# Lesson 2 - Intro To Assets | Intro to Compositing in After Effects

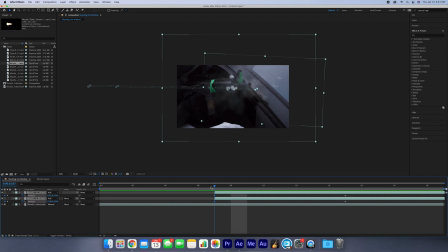(9:15)
So what I would tend to do is we duplicate these frames by selecting them we can box select or click select by clicking click and then we shift click we command C let's copy it and let's paste it in the frame oh sorry I think we can only do one at a time
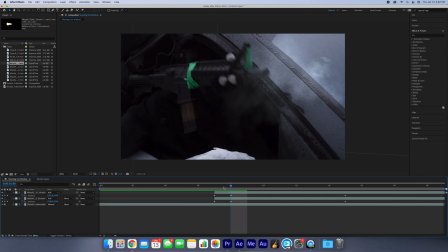(9:31)
we'll copy it and we'll paste it I don't know why that wasn't working that way that's okay we'll copy and paste those frames make sure we have the right thing selected so the smoke stays at the barrel the gun and then it flies off and that looks
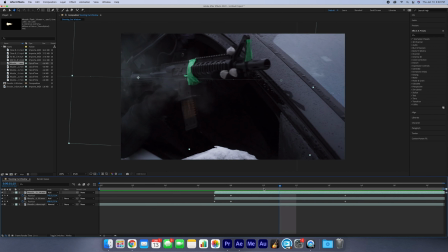(9:47)
pretty cool only problem it looks a little stiff so let's just add some motion blur let's click down here we go to toggle switches close this we don't need oops I clicked the wrong tool I got the hand tool open by clicking HX generally but we don't need that the hand tool helps
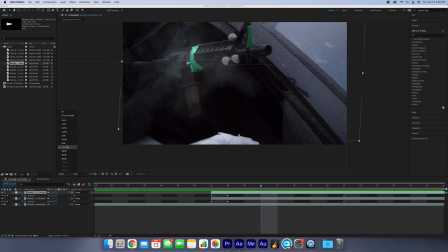(10:01)
us move the screen without moving anything we don't necessarily need that right now let's just reset speaking of reset this tab here really helps
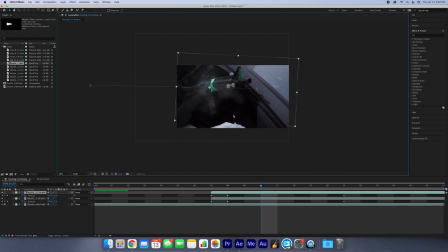(10:09)
you comes in handy right we scroll we can make it bigger and smaller and if we want to zoom in we can and we click it and fit up
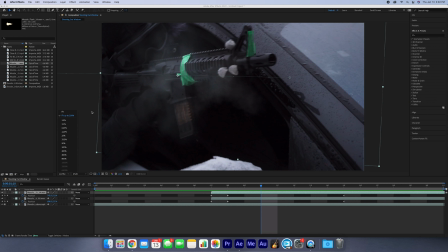(10:17)
to 200 this one's a nice one to fit because it fits whatever size screen you have you can go through so remember that that's there back to motion blur right so it looks a little less stiff we grab this little icon here which is the motion blur and we click it and click
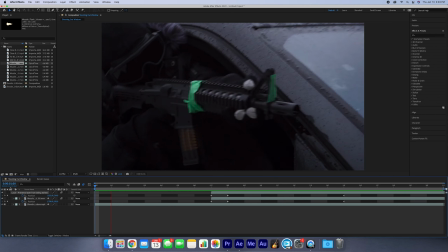(10:30)
it as you can see it blurs it bang bang you can do this muzzle flash effect on anywhere else that seems fit I'm gonna leave one for now but if you want to play with it he shoots a few times kind of like an automatic rifle so that should be should be open
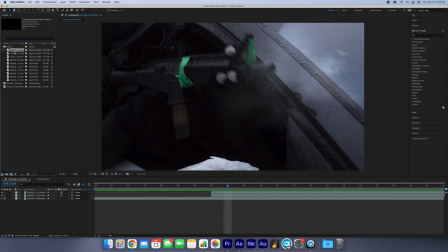(10:44)
for interpretation there now let's quickly get the snow in now I think close snow 5 is the one we want to go with yep looks good we're going to select it we're going to drag it into the composition now I don't necessarily like doing that because as you can see you can place
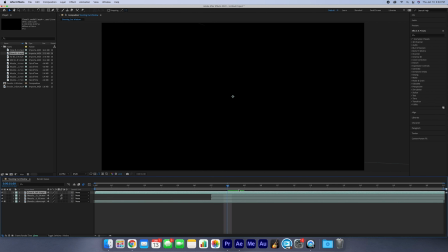(10:58)
it anywhere so that's why I like dragging it here into the timeline so that it's symmetrical and placed perfectly but oh no why is
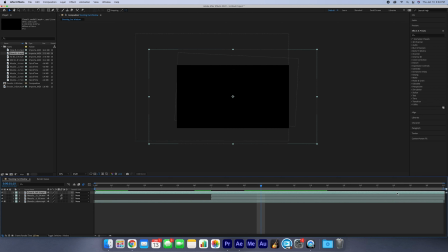(11:06)
it a black screen you may be asking well that's because this specific file this specific asset gives us this snow element but it's on a black screen a A lot of the time this may be a pain, but it is actually pretty simple and actually will help it blend better into the scene. First, let's just drag this, let's select it so that we have the snow starting earlier, right? We don't want there to be no snow at the beginning.
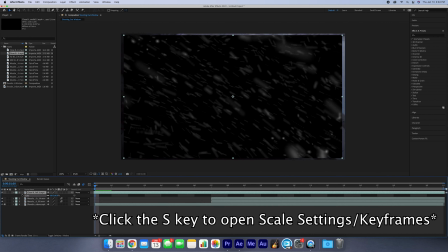(11:25)
Let's go to the scale and we want it to be about there, maybe 73%. Now, we want to flip it. Now we can do this manually by selecting one edge and pulling it across like this, or we can do it down here by turning off this tool and typing negative 73 in the x-axis this and locking it again and now it's flipped.
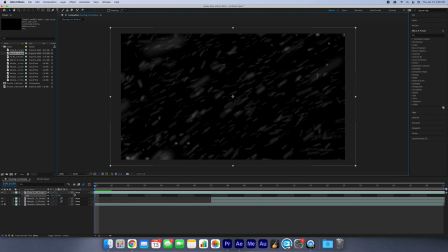(11:45)
Go in the opposite direction. If I don't click this, we undo undo, if I don't click this and I click negative 73, it flips everything and now the snow is going upwards. Little bit of a problem. That's why we want to uncheck the lock parameters there.
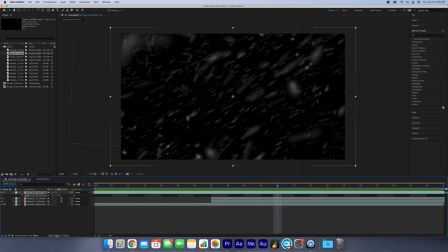(12:01)
Snow is falling in the correct direction. Now how do we get rid of the black background? This is where we use blend modes again.
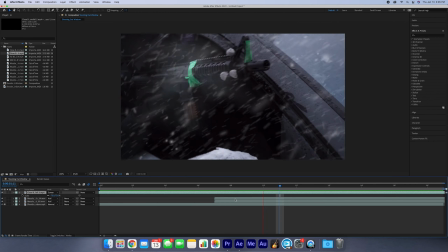(12:06)
We can go to blend mode and we want to do screen this time and now as we can see already looks pretty cool and
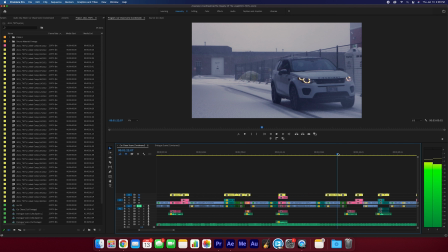(12:13)
now we have our final shot of course you can go in and add more muzzle flashes if you would like but for the sake of the tutorial we'll leave it at that if you want to do something a little bit more advanced right we can see back in Premiere Pro that the clip doesn't necessarily
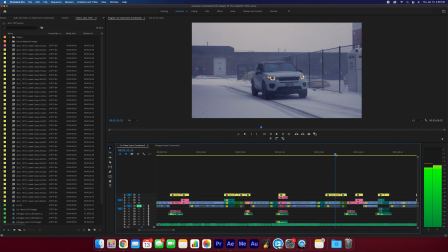(12:27)
match perfectly because of the cameras were a little bit different right different time of day it's a little bluer here and it's very solid like even colors
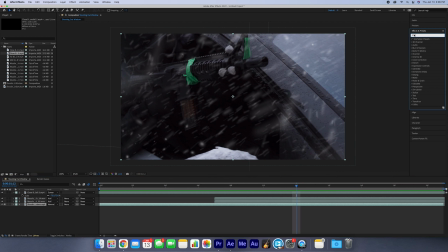(12:35)
they're very black so what we can do we can select our base layer we go to the effects and presets window and let's search lumetri lumetri is the same thing that's in premiere pro now up here to the effects controls window we go to the basic correction we turn the temperature down a
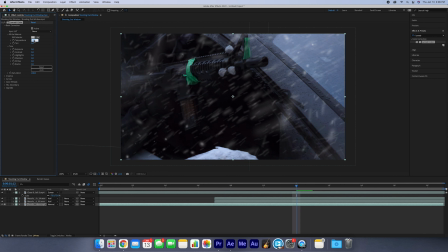(12:52)
tad let's just go negative 20 should look good maybe even negative 25 right if we toggle it with this little button here on and
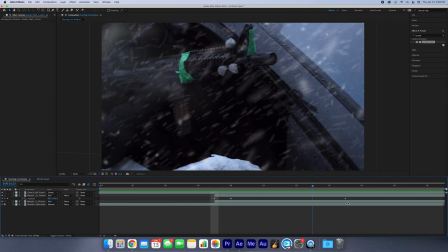(13:00)
off it kind of pulls everything together a little bit more we have a nice shot here make sure from here we can save so let's go command s we
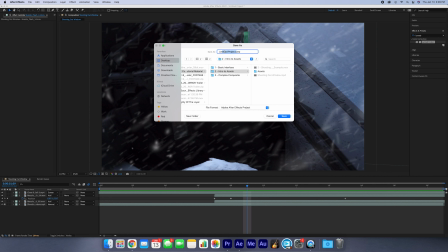(13:08)
want to title this one again bring it so it's with the footage in the lesson two intro to assets folder and we want to title it 2022 underscore 3.2 intro to assets and